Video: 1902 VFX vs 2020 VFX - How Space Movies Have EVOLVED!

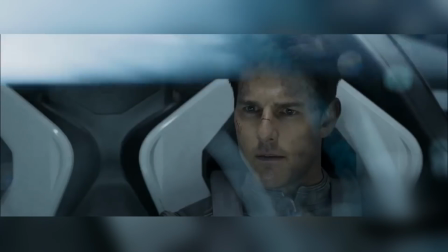After hearing rumors that Tom Cruise is planning to take a film crew into space to film some scenes for Mission Impossible 8,
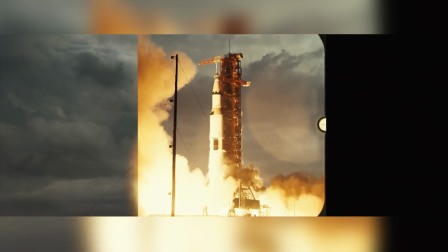we decided we'd take a look into how VFX in space films has changed since the first sci-fi film ever,
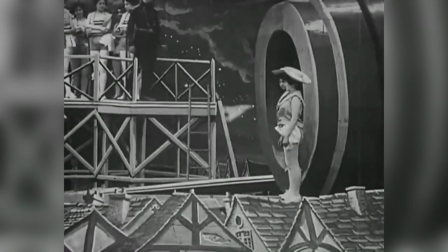Voyage Dans La Lune, in 1902 up to the present day.
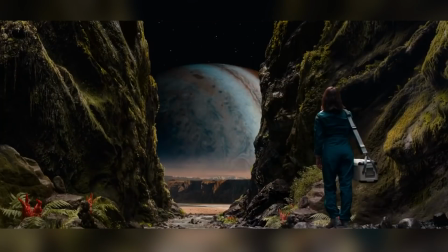Buckle in, this one's gonna be long.
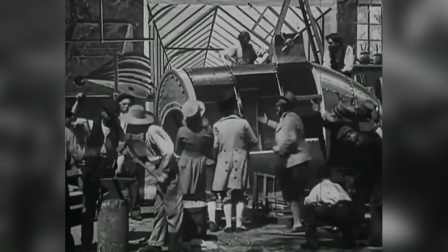In Le Voyage Dans La Lune, or A Trip to the Moon, director George Melies used multiple effects techniques throughout the film.
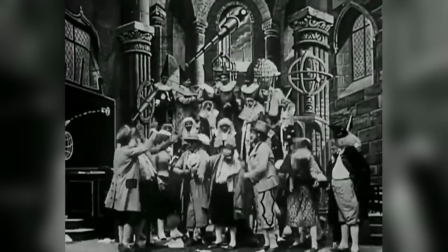For the scene where the astronomers' telescopes transform into stools and the Selenites explode into a puff of smoke,
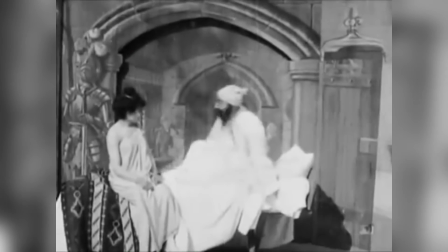he used the Substitution Splice, or stop trick technique.
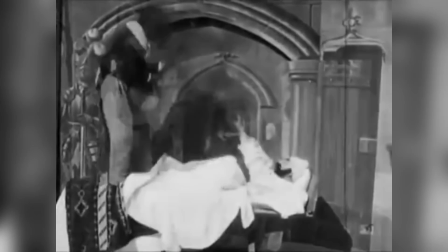This technique requires the camera operator to stop filming and maintain the framing long enough for something on set to be changed, added, or removed.
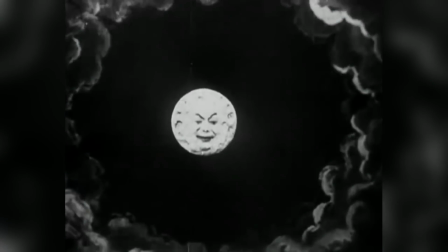The Substitution Splice technique was also used to make the capsule suddenly appear stuck in the man in the moon's eye.
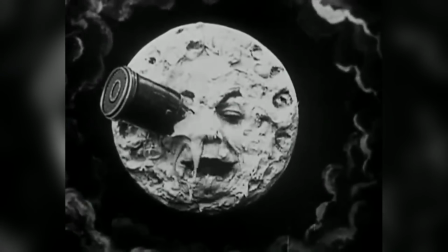However, in order to create the previous shot where the camera seems to approach the man in the moon, George actually created a dolly shot.
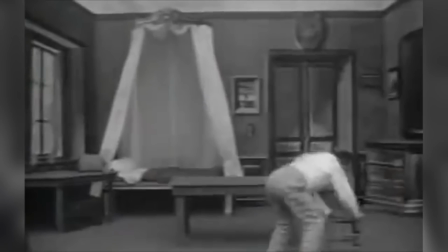Officially, the dolly wasn't invented until 1907.
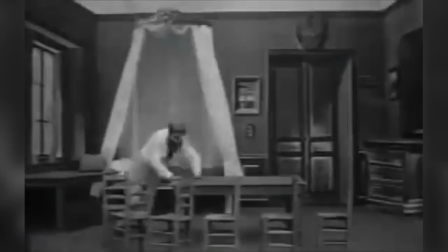However, in 1902, George created this pseudo-dolly shot using a technique he'd invented the previous year.
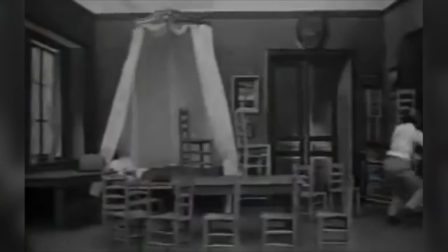By getting the actor playing the man in the moon to sit on a pulley-operated chair that was mounted on some rails on a ramp,
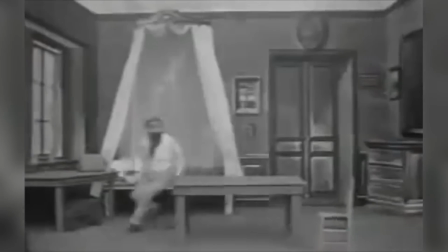George was able to pull the actor towards the camera and get a steady approaching shot of the actor's face.
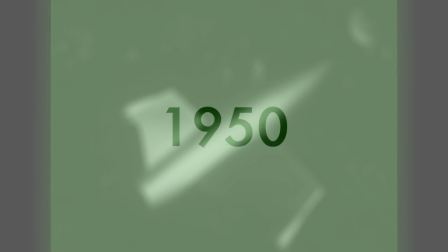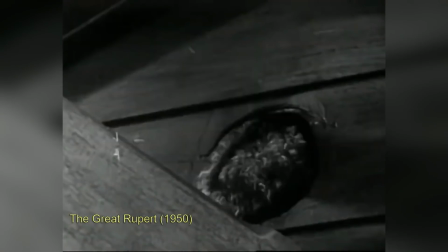During the years between 1902 and 1950, innovation within the movie industry continued.
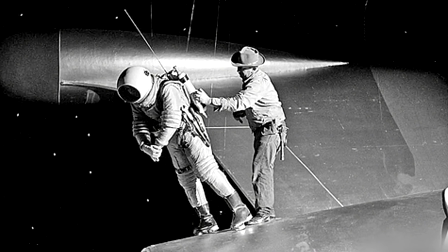Sound, color, the blue screen method, and traveling mats were just a few of the advances that were achieved during this time period,
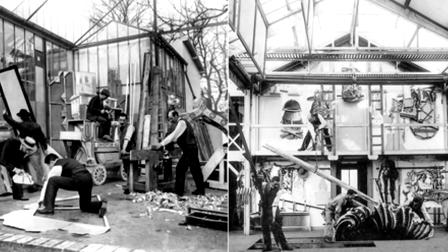and despite 2 world wars, the Great Depression, and the atomic bomb, the effects industry continued to evolve and grow, as did our interest in space.
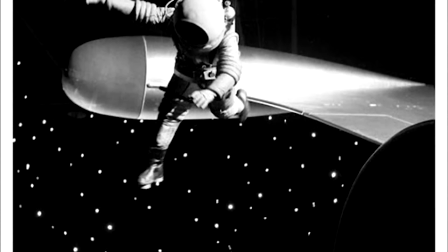One of the great things about sci-fi films is that the filmmakers have the chance
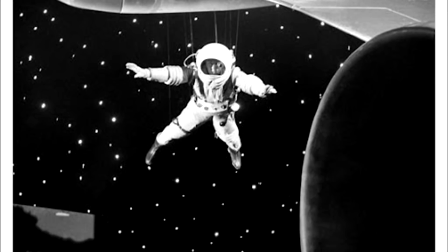to imagine interesting ways of achieving things that mankind has yet to achieve,
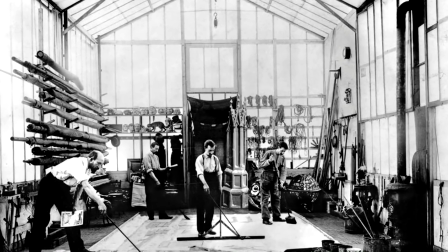and then they have to somehow imagine some way of portraying them on screen.
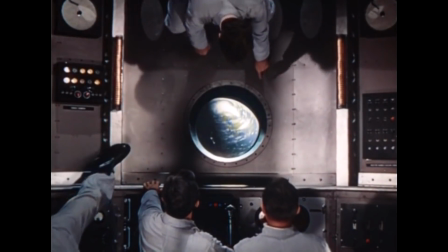Destination Moon was made at a time when, even though we had an interest in the moon and outer space, we knew relatively little about either.
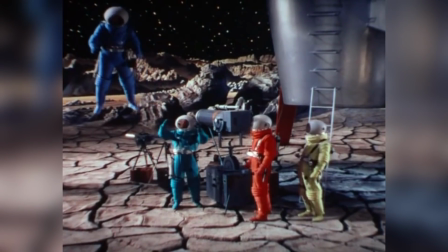What we did know is that the moon would probably be a barren place with low gravity and no oxygen.
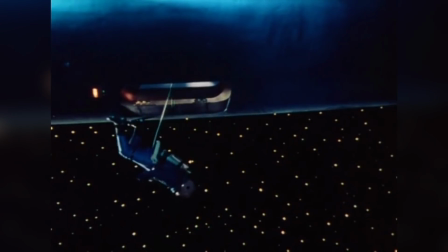In the scene where the crew must go outside the ship to free off a frozen antenna, the effects team had to work out how to convincingly depict deep space, and also how to show the actors floating around as if they were weightless.
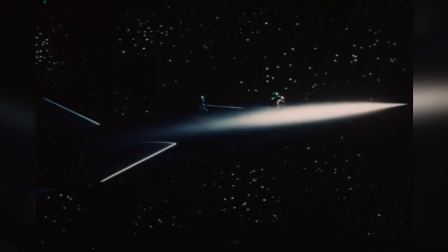For the space background, they actually used hundreds of 12-volt bulbs in front of a black backdrop to depict the stars,
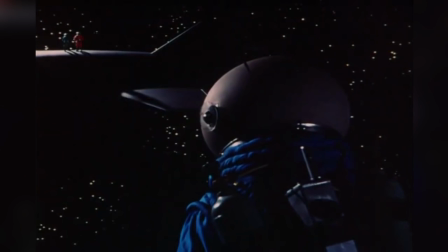and they achieved the weightless effect by having the actors attached to piano wires on pulleys hanging from a crane.
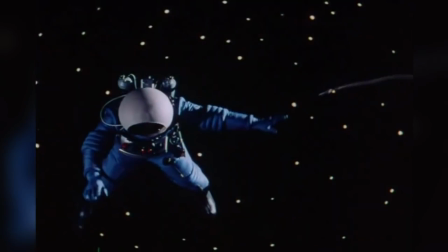This effect wasn't easy though. The studio lights would reflect on the wires, making them visible on the shot,
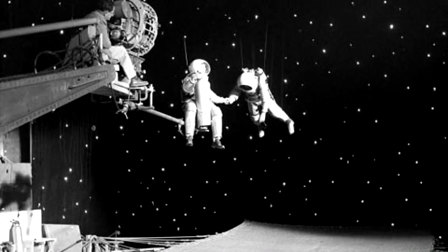so the camera angles and the actors' movements had to be carefully choreographed to avoid these reflections.
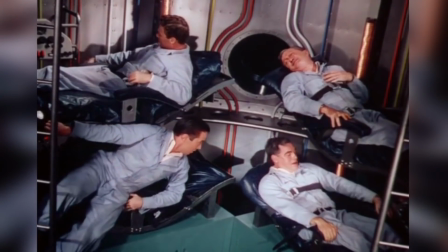In the scenes inside the spaceship, the director also wanted to show how weightlessness would affect the crew,
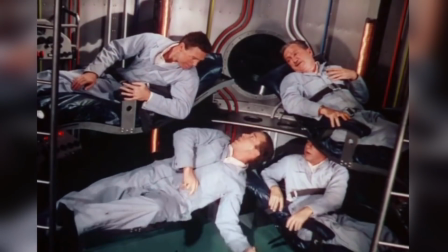so the effects team came up with a rotating set that the camera was fixed to.
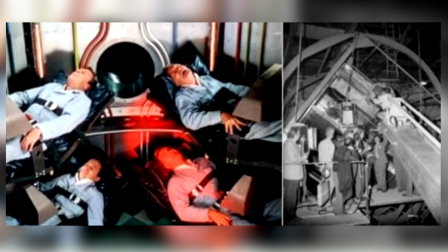The walls would then rotate underneath the actor, but in camera it would appear that the actor was walking around the walls.
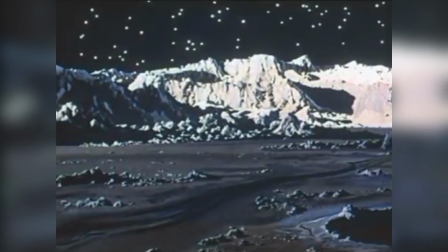The effects team also used matte paintings to emulate the barren lunar landscape. However, due to the size of the lot they were shooting on, these shots lacked depth to them,
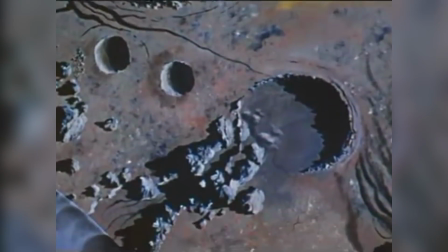and so the effects team drew cracks onto the matte paintings, larger ones at the bottom and getting smaller as they went up.
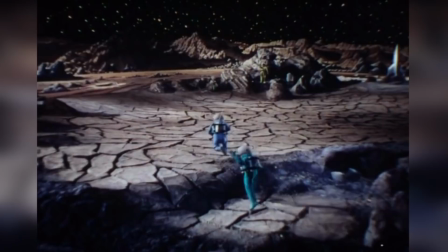This gave the illusion of perspective. In some of the shots they even used dwarves dressed in smaller spacesuits to maintain the illusion.
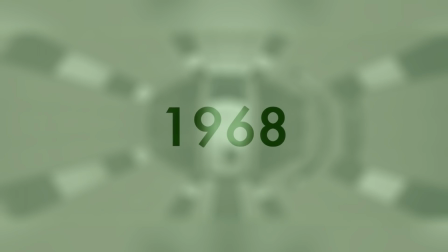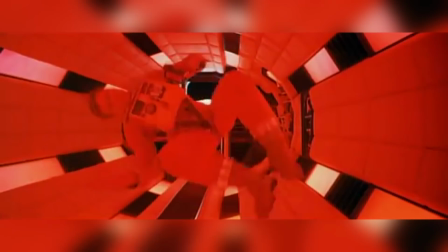Throughout the 1950s and indeed most of the 60s, space films pretty much carried on the same.
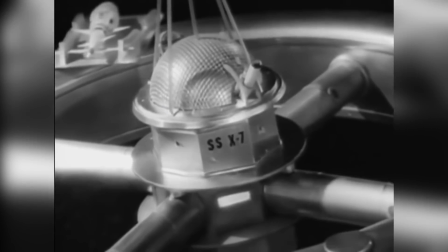There were different plots, some comedy, some romantic, and some just straight sci-fi,
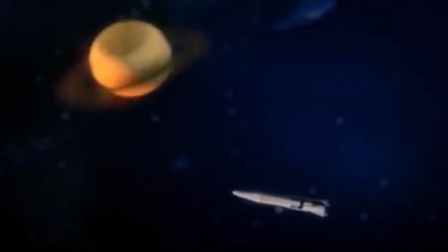but all following the same track of unconvincing model spacecraft hanging on cables and actors
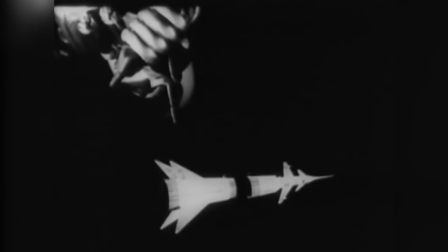either acting weightless or conveniently having a gravity-producing device on board.
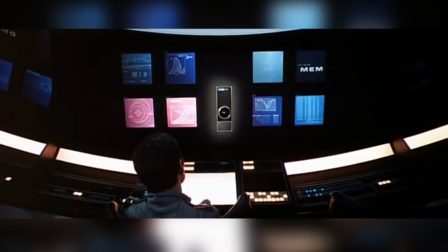This was so until 1968 and Stanley Kubrick's 2001: A Space Odyssey.
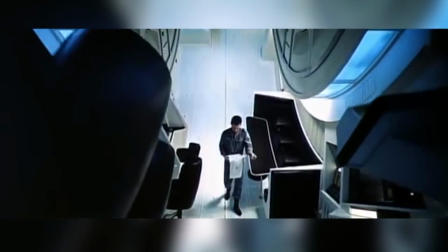In this film, Kubrick pushed the effects team to improve and perfect methods they already used, but to also imagine and invent new ones.
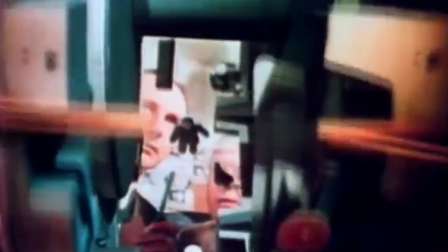For the shots inside the spaceship's giant gravity-producing centrifuge, Kubrick had a rotating Ferris wheel built,
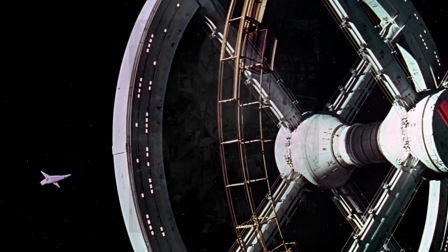not dissimilar to the rotating room in Destination Moon, but a lot bigger, 10 feet wide and 38 feet in diameter.
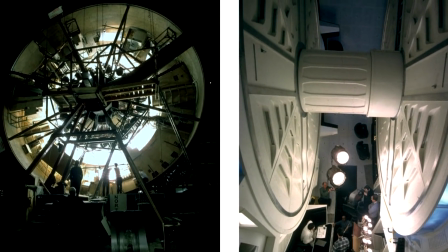It alone cost $750,000 $100,000 to build. The camera had two different mounting points on the wheel.
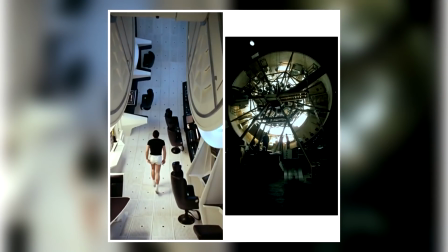One was independent of the wheel so it could follow the actor as he ran around,
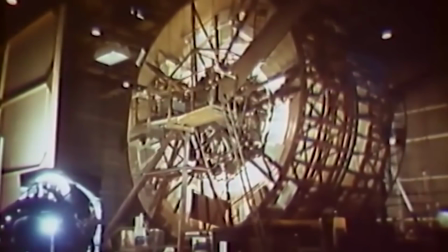and the other was mounted on the wheel to show the centrifuge moving around under the actor.
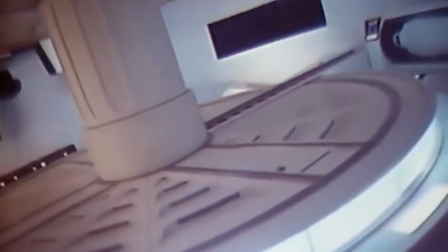All the set pieces inside the centrifuge had to be fixed down,
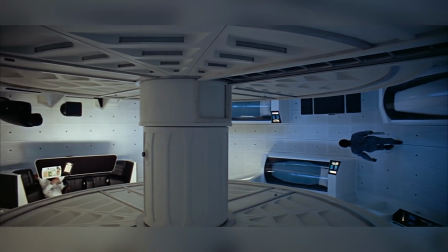and in the scene where Bowman enters the centrifuge from the hub and has to join Poole, who is sat down on the opposite side,
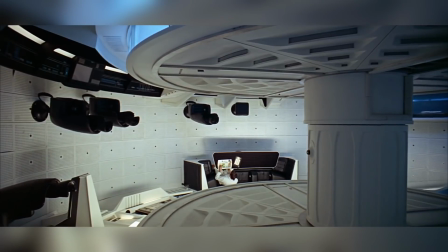the actor playing Poole was actually upside down and strapped into the chair so Bowman could walk round him. Other improvements that were made to existing methods were the models and how they were filmed.
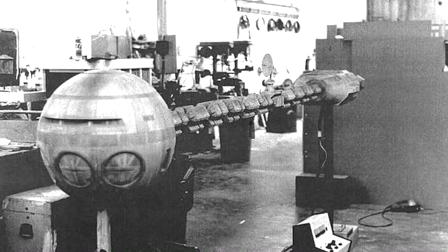They were no longer small models made to look space age and futuristic. They were made to look highly realistic and plausible, and they were big.
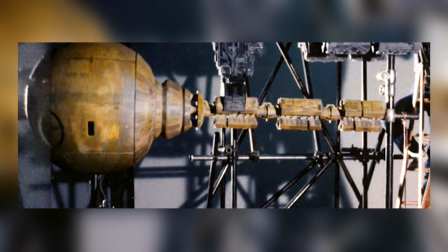The model of the Discovery 1 spacecraft was 55 feet long.
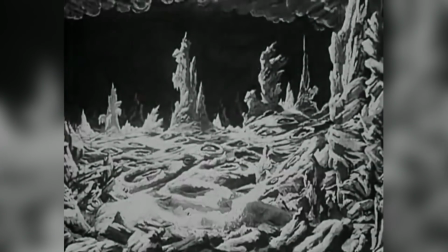In order to control the way the model moved in the shot, instead of filming them by moving them on cables in front of a stationary camera,
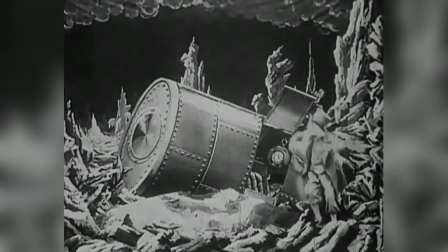much like George Melies did in 1902, moving an object towards the camera,
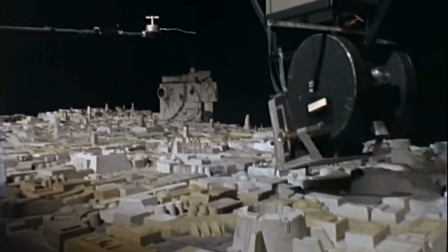they attached the camera to a special mechanical mount on a dolly, which they moved around the stationary models.
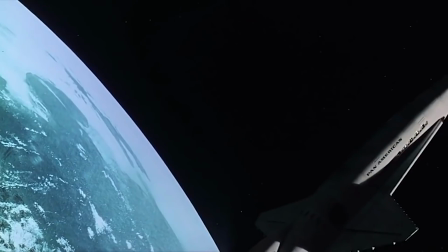The camera's motor was linked to a special mount, enabling them to repeat the exact same moves and the exact same speed multiple times.
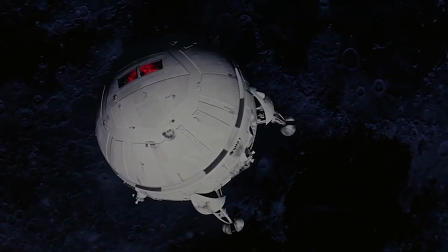This meant they could combine different light phases, planets, and other models seamlessly within the same shot.
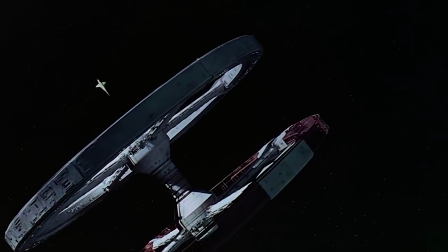This was the first motion-controlled camera, and it opened the door to a whole new era of visual effects.
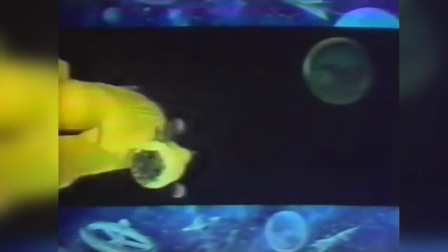During the rest of the late 60s and early 70s, space movies pretty much emulated what had happened after Destination Moon in the 50s.
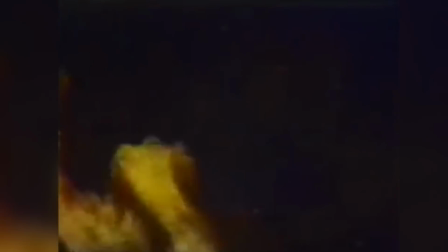Even though models were getting more and more realistic and electronics and computers began to become more widely used,
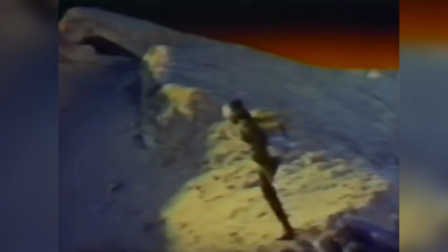filmmakers were concentrating less on making outer space realistic and more on creating fantasy worlds.
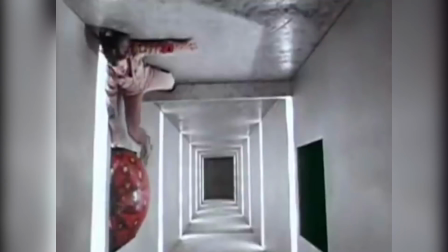Some of these fantasies were intelligent, like Planet of the Apes. Others were humorless comedies like Dark Star, and others, well,
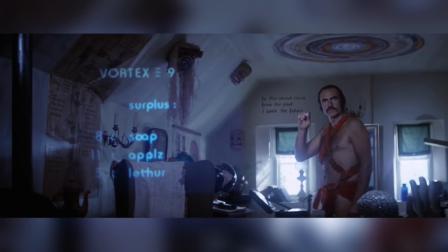others had Sean Connery in a red diaper with knee-high leather boots and a ponytail.
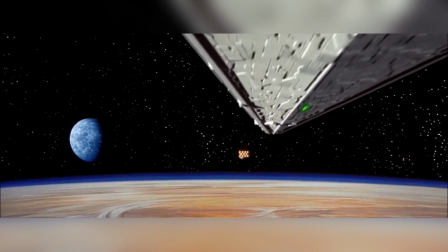Then, in 1977, along came George Lucas with Star Wars and John Dykstra and the Dykstraflex.
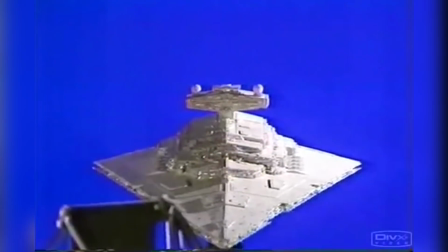The Dykstraflex is a motion control camera with electric servos and motors that can be controlled digitally.
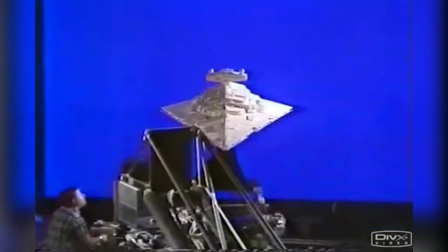It has 7-axis motion.
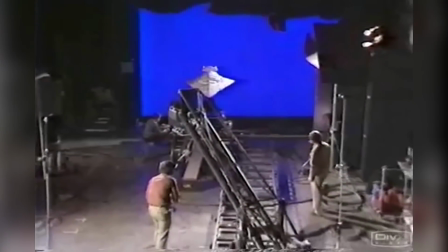It can pan, roll, boom, tilt, swing, control the shutter and the lens focus, and all this can be precisely controlled, programmed, and repeated.
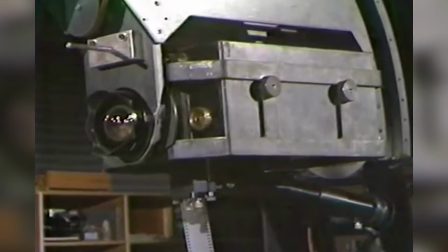This system allowed Lucas to seamlessly composite multiple models in one shot and to produce the iconic shot of the Star Destroyer's underbelly.
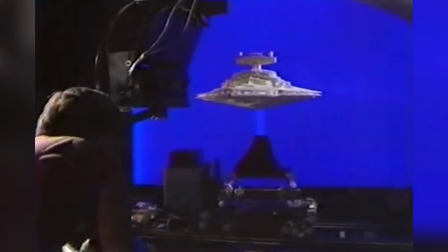Without the Dykstraflex, none of the movies would have been the same, and the Star Wars movie franchise probably wouldn't be what it is today.
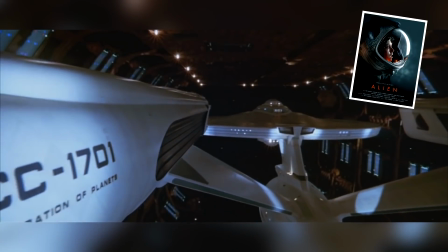From here on, space sci-fi films continue to improve. Star Trek, Alien, Total Recall, to name a few, really pushed the VFX industry forward.
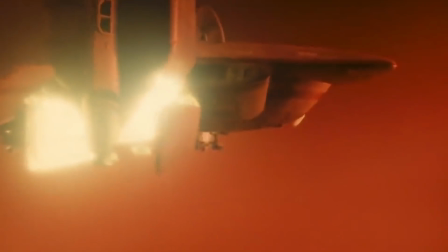But the majority of space films still remained very much anchored in the world of fantasy.
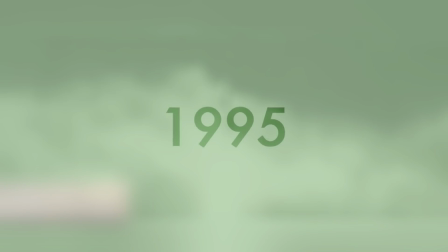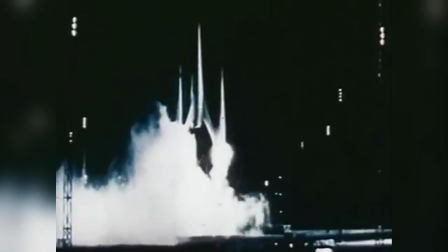With space science fiction films, people just accept that they are fiction and immerse themselves in the story.
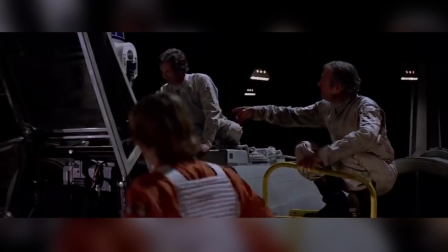For example, no one really wonders why or how every ship and planet in the Star Wars films has gravity.
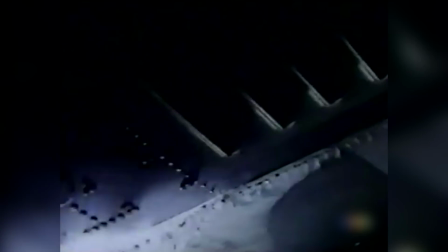They just accept this as a constraint. However, this doesn't work when the space film you're making isn't really sci-fi, but it's actually sci-fact.
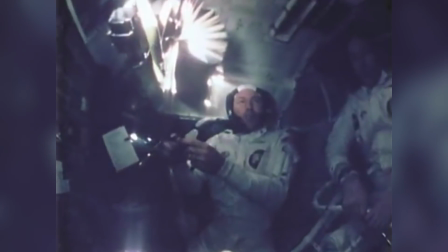Apollo 13 told the story of Jim Lovell and his crew and their fight to return to Earth.